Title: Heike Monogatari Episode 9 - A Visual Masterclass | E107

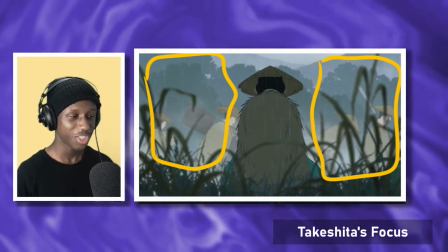the heiki thought that or associated with them thought that but that was the general philosophy but now they are exactly what they simply did not like or what they were opposed to we can of course talk about this next to the very drab colors which you get in this episode as well as
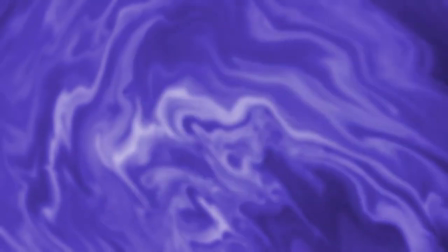like the plant and flower language paired with it too we discussed it last time but
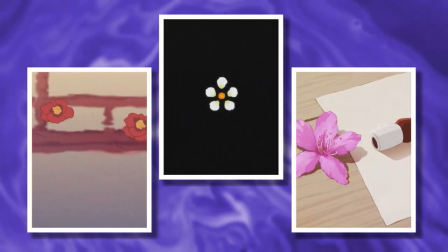the flowers are kind of the underlying visual metaphor an extended
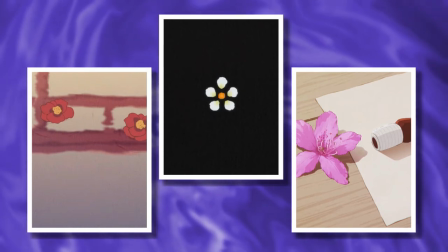one which permeates a lot of this show and it being representative
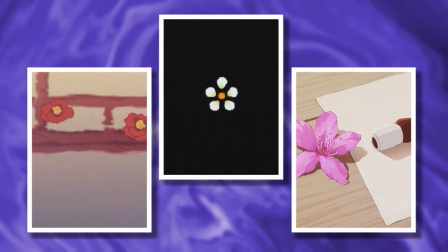of of course vitality in life but they've kind of gained and obtained a different meaning
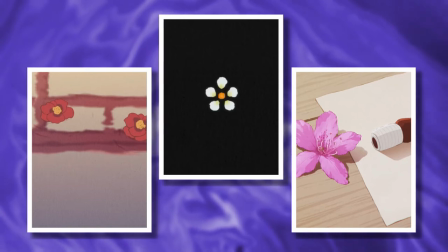as things have gone along being death and the facts that if we go back to the first episode which the sort of be were song or be were
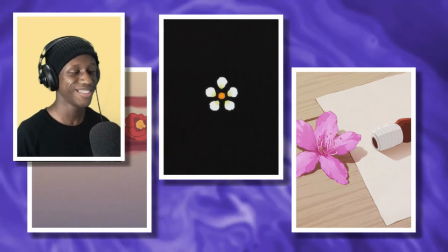instrument being still don't know exactly who she is
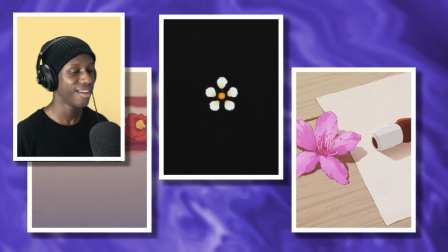yet but we kind of have a bit of an idea it's really how she's talking about
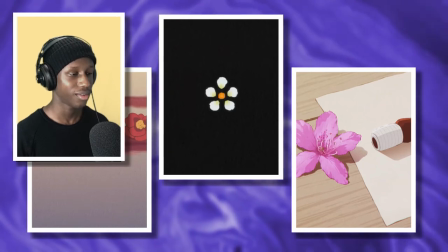how everything that exists can fall everything that lives eventually
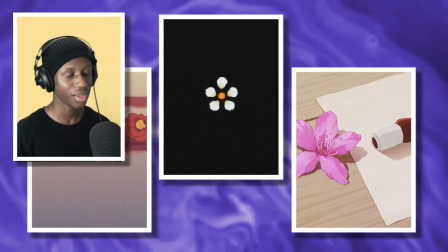dies and that's kind of the meaning in which the flowers have taken on throughout the series
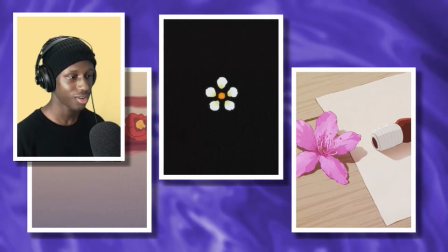and now we associate them with death and destruction and all these other negative connotations
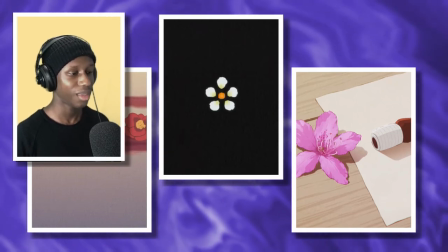and now we see the heiki marching through weeds and mud which we associate i assume we would associate much more with much more negative emotions or at least much more perhaps just sad ones and then
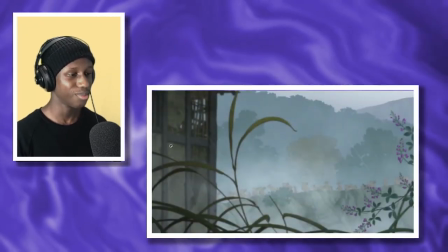when we come to the focus in itself you see that the camera focuses more on the plants than it does the heiki and i feel like that's just a very
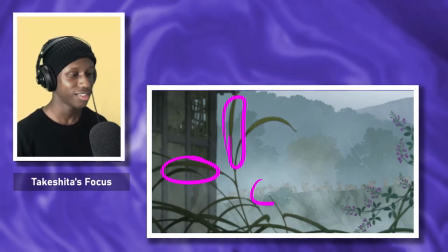slight visual nod from takashita telling us what is i
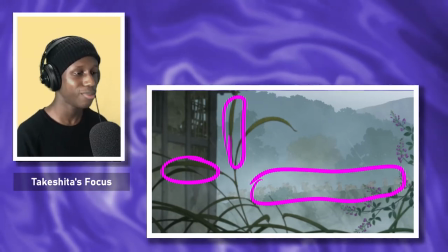don't say the plants are more important than the people but it's the fact that they've again been
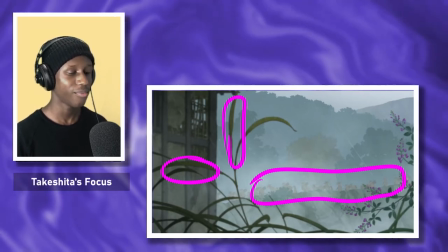drowned out and it's the environment around them is kind of becoming stronger
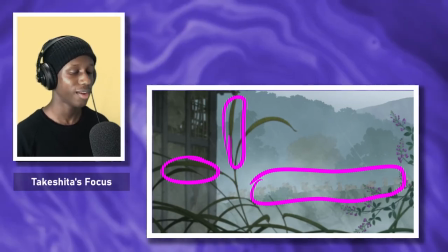as the pressure on them builds and of course their surroundings have become much
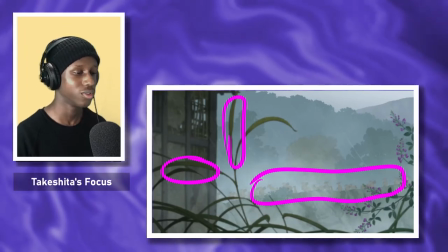more hostile as a result of their actions and political decisions
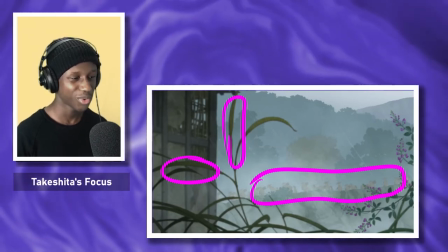Takeshita cares so much about this natural organic feel to filmmaking
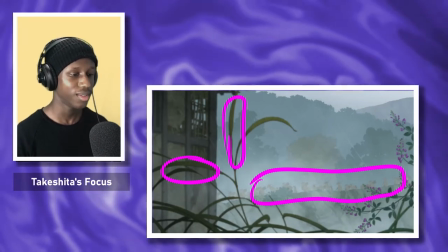when it comes to animation and sends us these really subtle messages through the camera
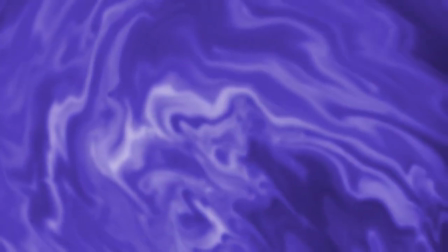alone and even if it's through simple techniques it's very effective as a result. Finally let's talk about composition and cuts and these are two things that really show off how much control I would say Takeshita has this episode and I mean that more in the sense that they're able to really guide the emotional impacts and like beats of this episode from the visual level alone and that's so care it's so carefully like steered and guided through of course how the shots are composed and how they're put next to each other and strung together and that's really where this episode shines because it's so emotional and we have to look to takashita in order to really understand that the compositions in this episode kind of follow suit with some of the things we've seen in this show already but it's given a bit of a unique chaotic flavor to show this real breakdown in order and events.
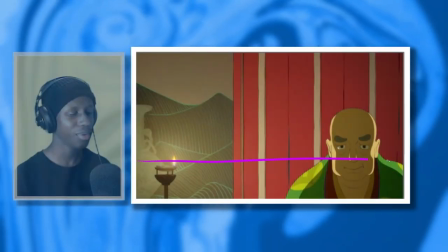If we go back to the first episode quickly the Yamada style of composing a shot particularly in
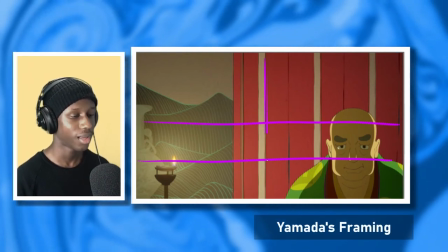this show typically concerns utilizing the either far left or far right of the screen
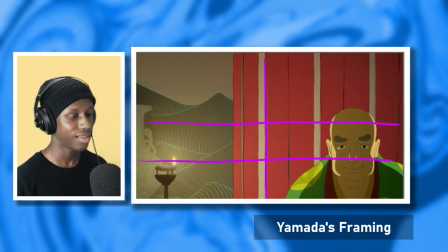and throughout that episode our eyes are very easily guided throughout
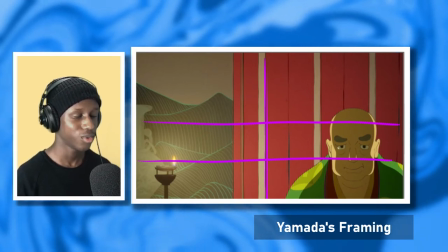these directions and they go to of course connote the divisions
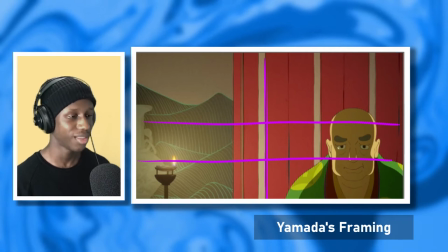in which we've spoken about in this episode, and I did last time. I'm not going to explain them again, but all those divisions that exist in the show.
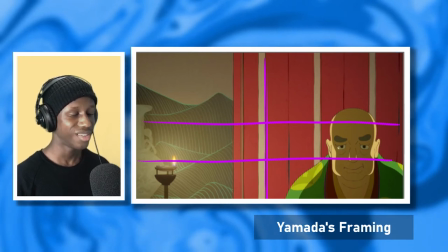And considering that this was a very decent time for the Heiki, this makes a lot of sense. The camera is almost at 180 degrees. Everything's sort of flat, not flat, but everything's sort of straight facing.
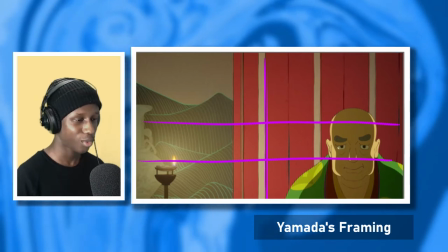You have these crazy upwards and downwards angles or diagonals it's
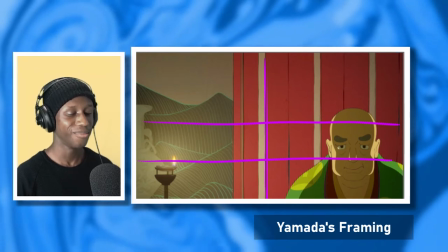very orderly and um the camera feels almost like it's at peace
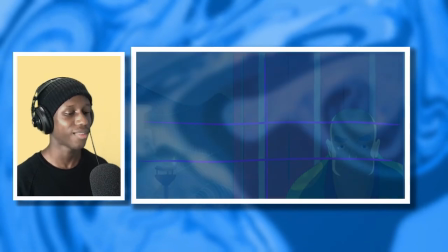it's it's resting nicely on a table or something like that but when we get to takashita's
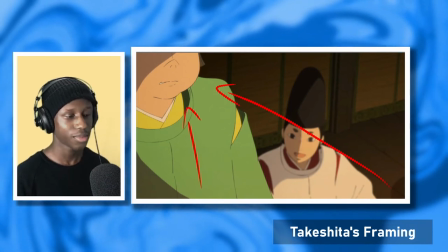episode it's a completely different story takashita's episode really showcases this breakdown in in the
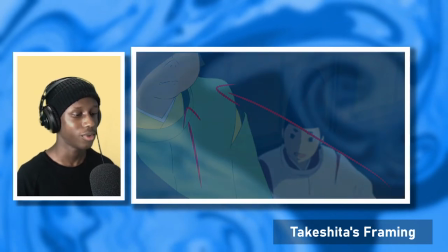order and which is established in the other episodes when of course we look to yamada's episode where
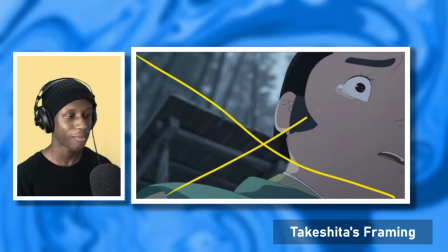we have as i said before the very straight camera the symmetrical compositions
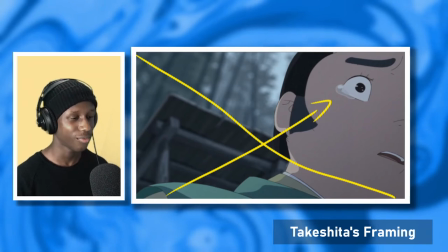of aya yukimura and sort of the verticality as well everything felt very aligned whereas taikushita's feels much more disorderly to connote the disruption
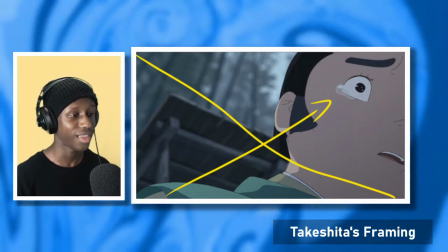in the clan's way of living and everything really is
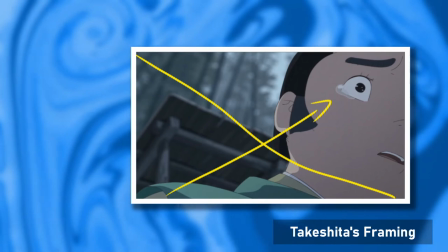coming to an end i don't really want to call this anime a slow burner because it does move pretty fast and i'm sure you guys probably know that if you're watching it but the burn of this anime i refuse quite slow though the burn of this anime is really starting to show itself in the visual language and it actually really helps push it forward it's something that was already connoted in these previous episodes it's definitely something's been building up and this isn't something we're not aware of but it's showing itself visually as well as we're kind of looking death right in the face as these main characters are dying left right and center we also have these very divided compositions too
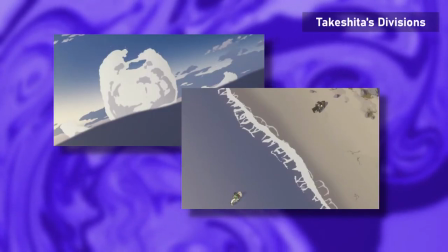as seen in the final showdown of this episode and i have
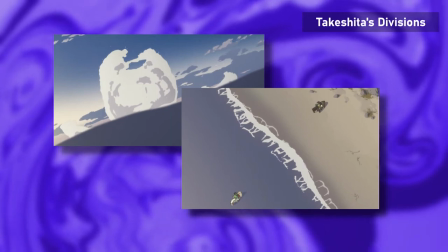not too much to say on this because it's everything i've kind of said before about the
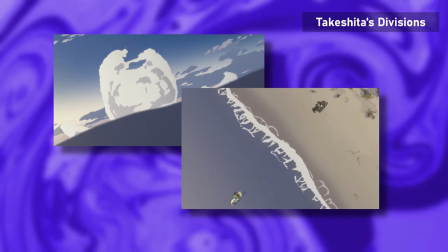divisions between Heiki and the rest of society or the divisions between the Genji and the Heiki and still obviously fighting but
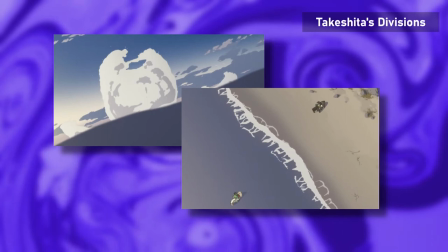it's just really cool how everything is done through natural means or so much of
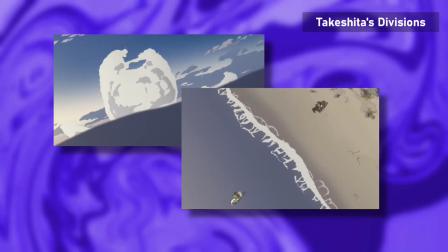it's done through natural means like you could do this as a split screen and there's nothing wrong
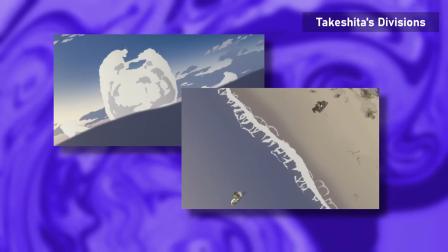with this but being able to use the world as
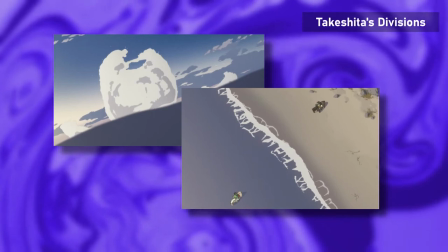your form of division by having like say the ocean or the sea and the sand
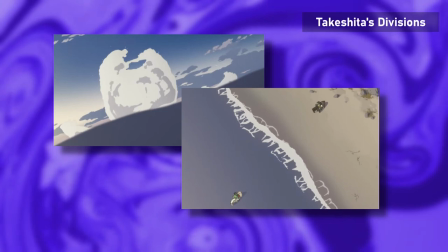kind of as these binary opposites or putting the camera at a point in which it's able to capture the water level or at least where the water obviously
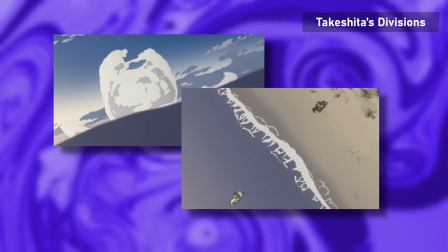kind of positions itself in arena to explain that and then having the air above it it's
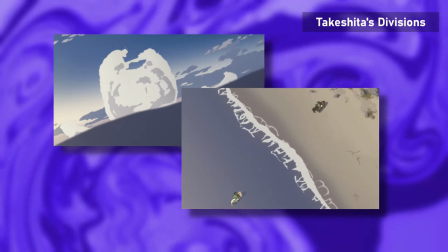all very divided and split up very nicely to imply all these things about what the heiki are going through I've decided to save my favorite shot and shot choices till the very end and it's really got
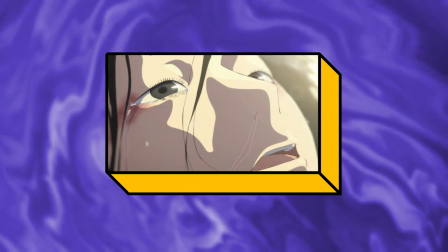to be the stunning, the stunning shot of Atsumori in the water and this beautiful close-up in
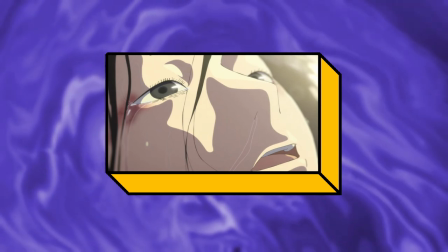which has him swearing to be this noble warrior.
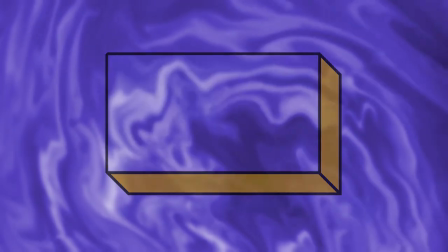Genuinely the best shot in the series I think.